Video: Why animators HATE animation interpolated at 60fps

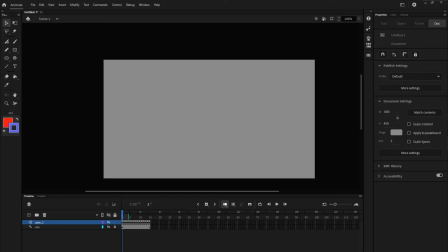0:00 Alright, I'm going to try and explain this in the simplest way possible. So I have an animation of a circle. It is at 5 FPS.
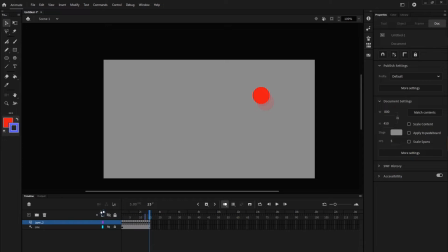0:16 Here is what it looks like. As you can see, it looks kind of laggy, like a 5 FPS game. But it follows this blue dotted line.
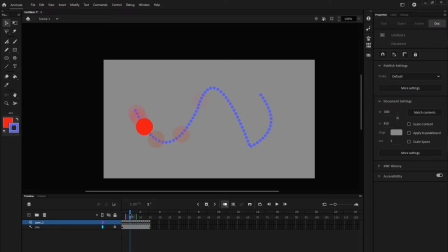0:34 As you can see, it is connected to the line as well. You can see that it also follows easing. So if you take a look at the onion skin,
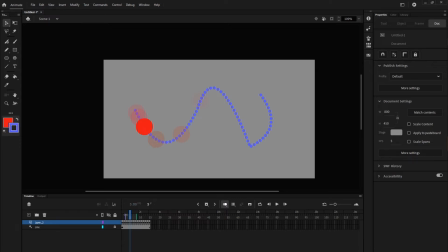0:48 you could see that these frames are close together, which signifies slow in. They are far apart when they're faster to signify fast movement.
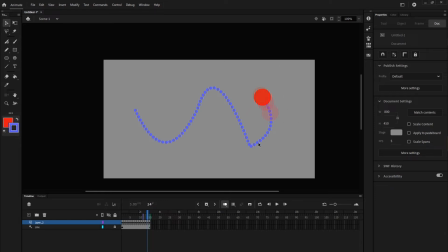1:05 And they are closer together again so you could see that it's slow out. Now let me show you what the AI interpolation does to this 5 frames per second animation.
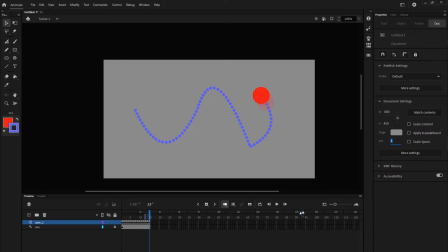1:22 So let's change the FPS to 24 and extend these keyframes so it's 3 seconds, because this is a 3-second animation.
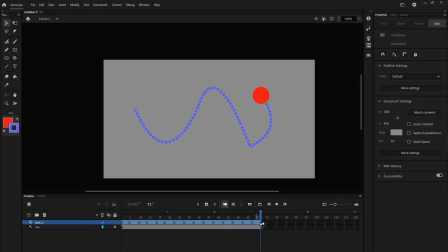1:38 And this is what the AI does. I'll convert these into tweens so it looks smoother. So as you could see, it looks pretty smooth.
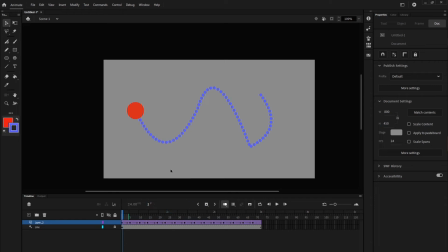1:57 If you look closely though, you will see how it looks wrong. The first thing that looks wrong is, I'm sure you noticed, this top part of the arc is completely cut off.
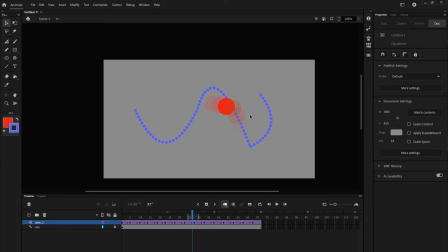2:16 In the 5-second animation, your brain would fill in the gap that the circle would go over this little arc here, but the AI doesn't know how to fill in that brain gap,
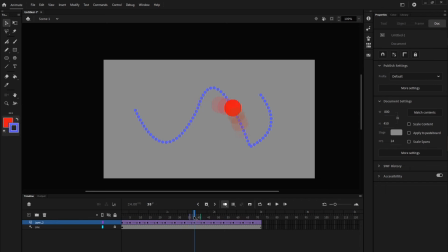2:31 so it just cuts through the whole arc because it's just interpolating what frame A is to frame B is,
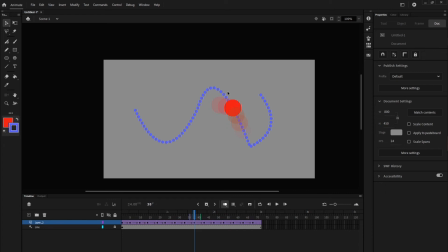2:46 and doesn't know what the top of the arc looks like, doesn't know what arcs are. If you look closely, you can see that the easing may look fine because of the keyframes before, but if you look closer,
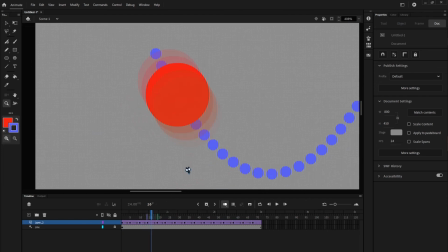3:05 it doesn't truly ease in because it just interpolates it at a same
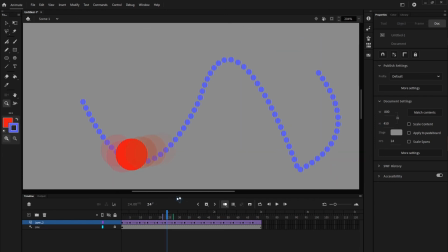3:14 distance per keyframe. At same distance per keyframes. It's especially evident in this fast part here because you can see that it is just the same distance between each onion frame circle,
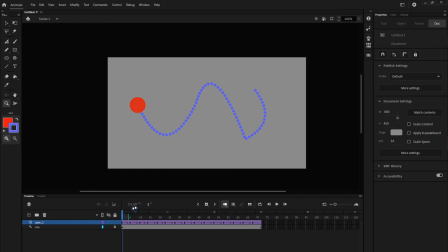3:34 which is why it looks like the timing is very off and inconsistent. Of course, this is an extreme example, but this is what
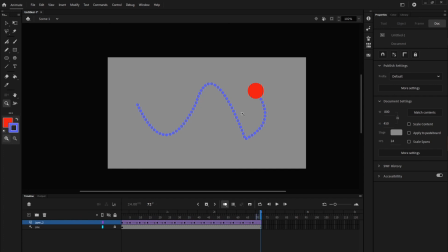3:50 people see when they say that the 60 FPS interpolation looks bad. And hopefully you could see that.
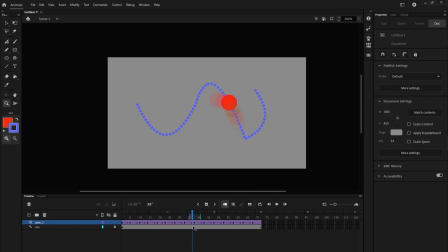4:06 Of course it looks smoother than 5 FPS.